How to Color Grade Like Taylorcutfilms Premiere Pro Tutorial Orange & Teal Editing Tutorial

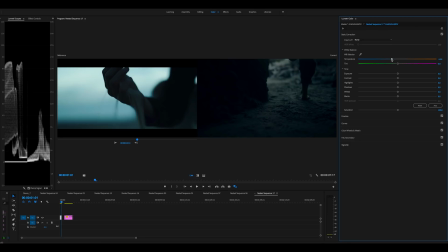(9:03)
If I was trying to match it up to his shot. Something like that. So I didn't do too much else at all, really. Touch of faded film. Intensity brought down.
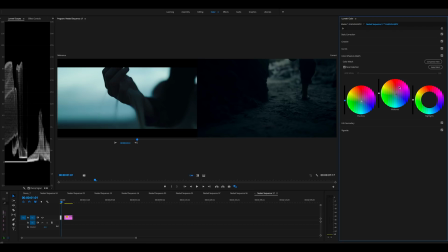(9:21)
Curves. Yeah, not too much. Oh, I put a lot more blue into the shadows because they were coming across too warm all the time, so I put those blues in there.
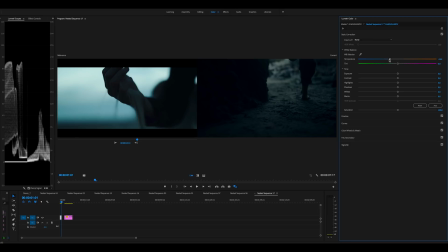(9:42)
Come back up and yeah, let's try another one.
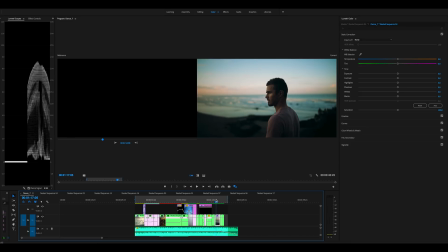(9:54)
Okay, so I really like this one. Let's go into that.
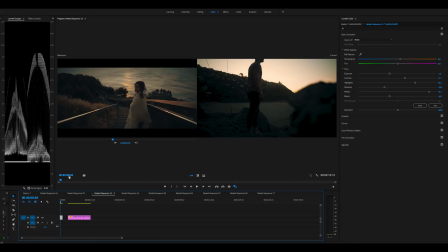(10:00)
And here we have, I think it was an Australian film. Just really warm, but yet a lot of shadows and just a really crazy sunset colors here. So I'll show you. Go about there. I'll show you what I did. Here's before and after.
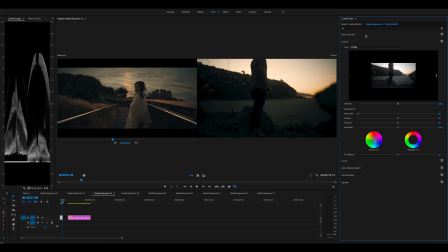(10:25)
So obviously got his vintage LUT on. I brought the shadows down a bit. It just gives that real nice gradual roll off to the exposure. And I think that helps the sunset look.
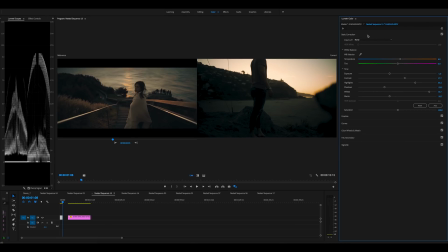(10:47)
So yeah, just really brought up those whites, highlights, exposure down a bit. I warmed it up a little, maybe didn't need it. Color wheels, didn't do.
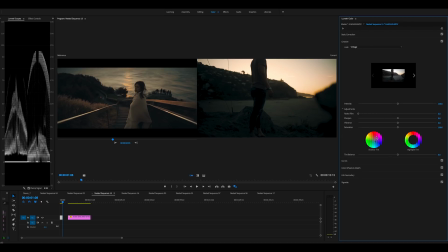(11:10)
I put a bit more blue again into the shadows. So there, it just looks a bit too warm. Put a bit of blue in there. And yeah, I really like those colors.
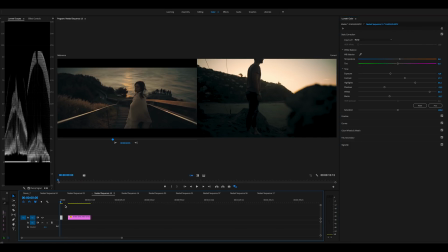(11:28)
Really awesome. Let's go back. I think there's one more.
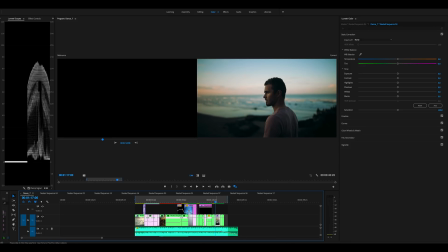(11:37)
Let's go into this one. Here's one of his shots.
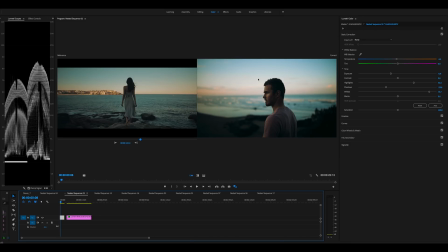(11:42)
So you get that, it's almost a slight green. It's like a teal that is almost green, and the skin tones even go a little in that direction, but I really like it. And you still get those warm highlights, and then those shadows, they don't get too cool.
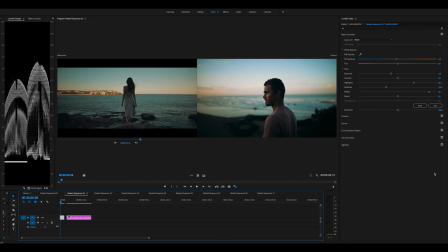(12:02)
I just really like these colors. There's before and after. Could look a tad green. If you think it's looking a bit too green, you can just shift a tiny bit of purple in there,
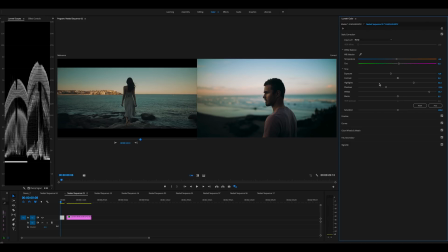(12:21)
and that will get rid of that green tint. And then again, I've put in a good amount of blue into the shadows and even into the highlights there. I think might take a bit of that out.
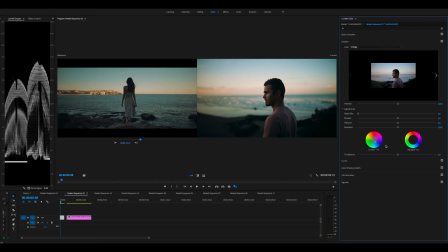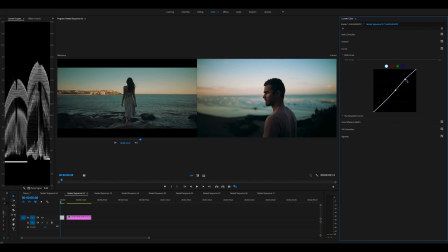(12:54)
Curves, I just wanted to bring out the highlights there a bit, so if I get rid of that, it just looks a little too flat. Just made it pop a little, because I'd already brought up the whites a lot up there, so thought I'd do the rest with the curves.